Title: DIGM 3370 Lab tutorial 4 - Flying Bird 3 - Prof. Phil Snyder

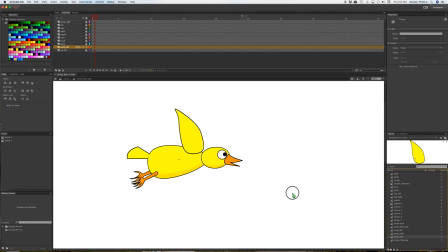[28:17]
So wing side, drag it in, give it a reasonable position similar to the other one, only bring it up further and maybe rotate it a little bit.
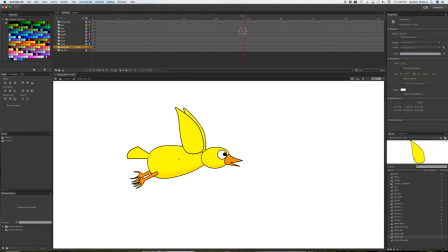[28:32]
Let's see how that looks. So we see just enough of it to give us that sense of perspective. And we could tweak it later on if we want. But that works pretty well.
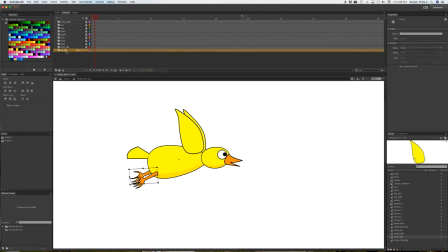[28:51]
And I want to move that left leg a little bit in so it kind of matches the perspective sense that we're getting from the left wing. All right, that looks pretty good.
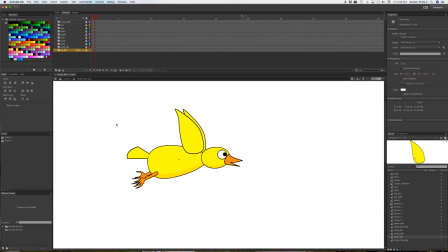[29:10]
So now that we've got our bird side view complete, let's go into the scene.
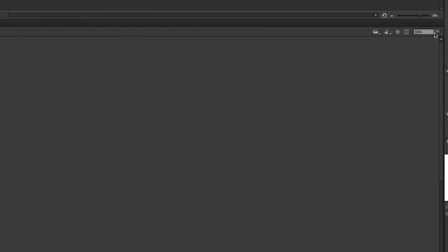[29:18]
And let's center it up.
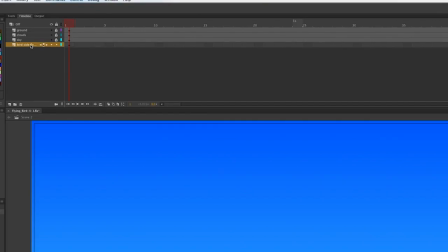[29:23]
And we have our bird side flying layer. Let's drag it up to the top so that it's visible.
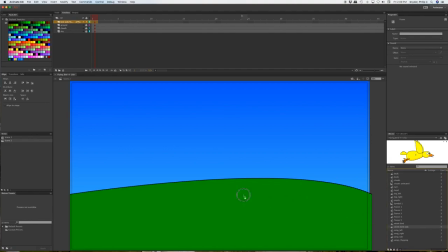[29:30]
And whole bird side instance into the scene. That's looking pretty good.